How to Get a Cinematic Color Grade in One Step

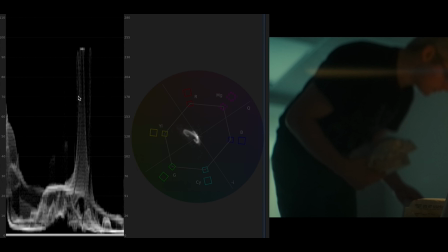In a lot of moodier scenes, your highlights might even, with a bright light, live around 70, 75, 80% here on this scale. And so by adding this color into your white point, it isn't necessarily a bad thing if you don't even have a white point in your shot.
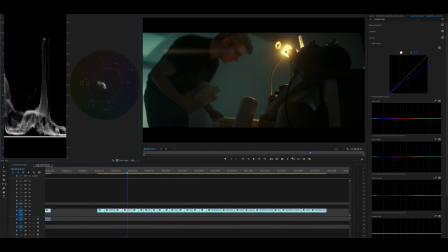It will still look natural because this should not be white, even though I did kind of blow it out a little bit. Because it's not living up here at 100%, it's not necessarily expected to be pure white. Now, protecting those is a different color grading episode. I'm gonna get into that later, but this is why it's sort of an easy solution because it gives you that look.
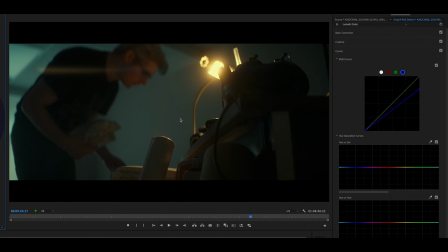You're getting different amounts here. You're protecting your shadows. And why I wanted this shot to be a little bit cooler is because of basic color science. If you're taking out that blue, you're adding in that yellow. That yellow is gonna blend with the blue that's already in your scene, and yellow and blue is green.
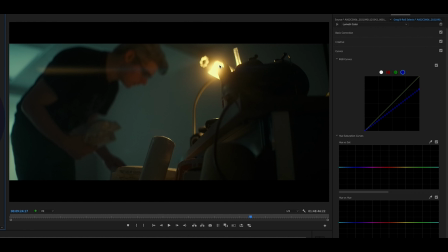So you're gonna get that greener kind of look very faintly in the shadows and the mids, but your highlights are gonna have a lot more of that yellow, which looks natural for your bright light sources. I think right around here is good. You're just getting that extra look that gives it that sort of like cinematic edge.
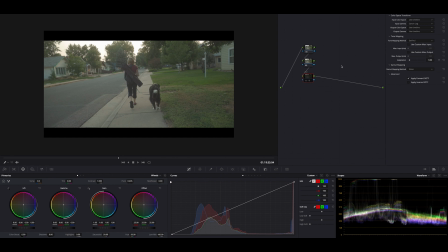So this is some footage from the Canon EOS R. I was testing it out with my girlfriend and her pup down at the park, and we're just gonna see how the same effect looks on a different camera that's not a cinema camera. So we're just gonna convert the C-Log footage into Rec 709. We are going to correct our exposure a little bit here.
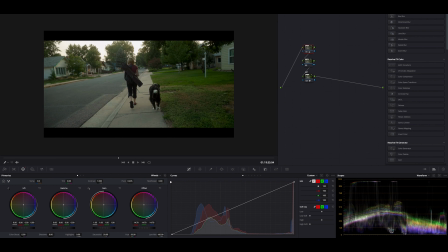Again, you don't have to worry about this part. We are in DaVinci Resolve just because I prefer that to the Canon LUTs that I have right now. So our sky is a little bit blown out because this camera doesn't have the dynamic range. I was shooting a little overexposed to protect my shadows.
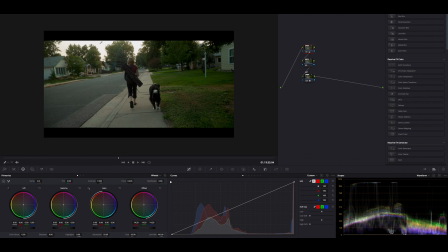So it goes. So what we will see here is a little bit of yellow added into our blown out sky. Won't look as professional, but I think it's gonna get the job done just fine. So we're gonna pop into our curve, select our blue channel. We're gonna go ahead and bring that down. Look at the way that comes alive right there.
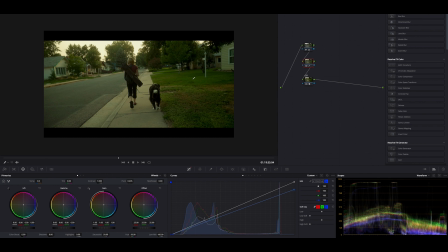It amplifies the green that's already there, almost too much sometimes, but you get this really nice warm look. You've got the yellows very subtly injected, and it brings out the greens in some of those green and shadow areas. And you just instantly have sort of a normal naturalistic look,
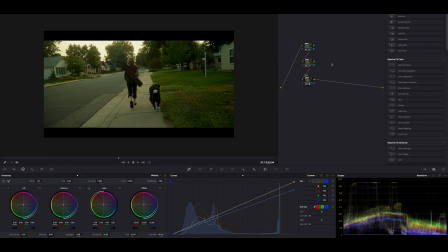and it just goes to that touch of what I deem a little more professional and cinematic.
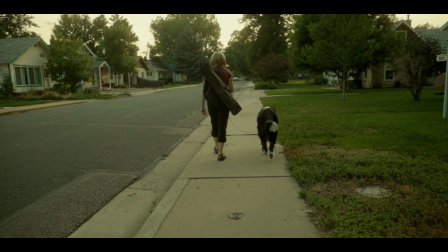So really there you have it. That is my kind of one-click solution to a cinematic aesthetic that I like, and maybe if you guys like it too, you can try it out. There's more you can do with this by playing around a little bit. You can take those greens down and that lead a shot if you want, but for the most part, it's gonna get you a little bit more in the ballpark of a cinematic look that I enjoy as an aesthetic. And you guys can try out on some of your projects too, where it's appropriate. Thanks for hanging out. We're gonna do more of this, get into some of the basics as we go coming up here, so stick around. Make sure to hit that subscribe button if you wanna see more from me, like Twitter, Instagram, whatever you wanna do. Thanks so much for watching. Let me know if you have any questions in the comments, and I'll see you next week.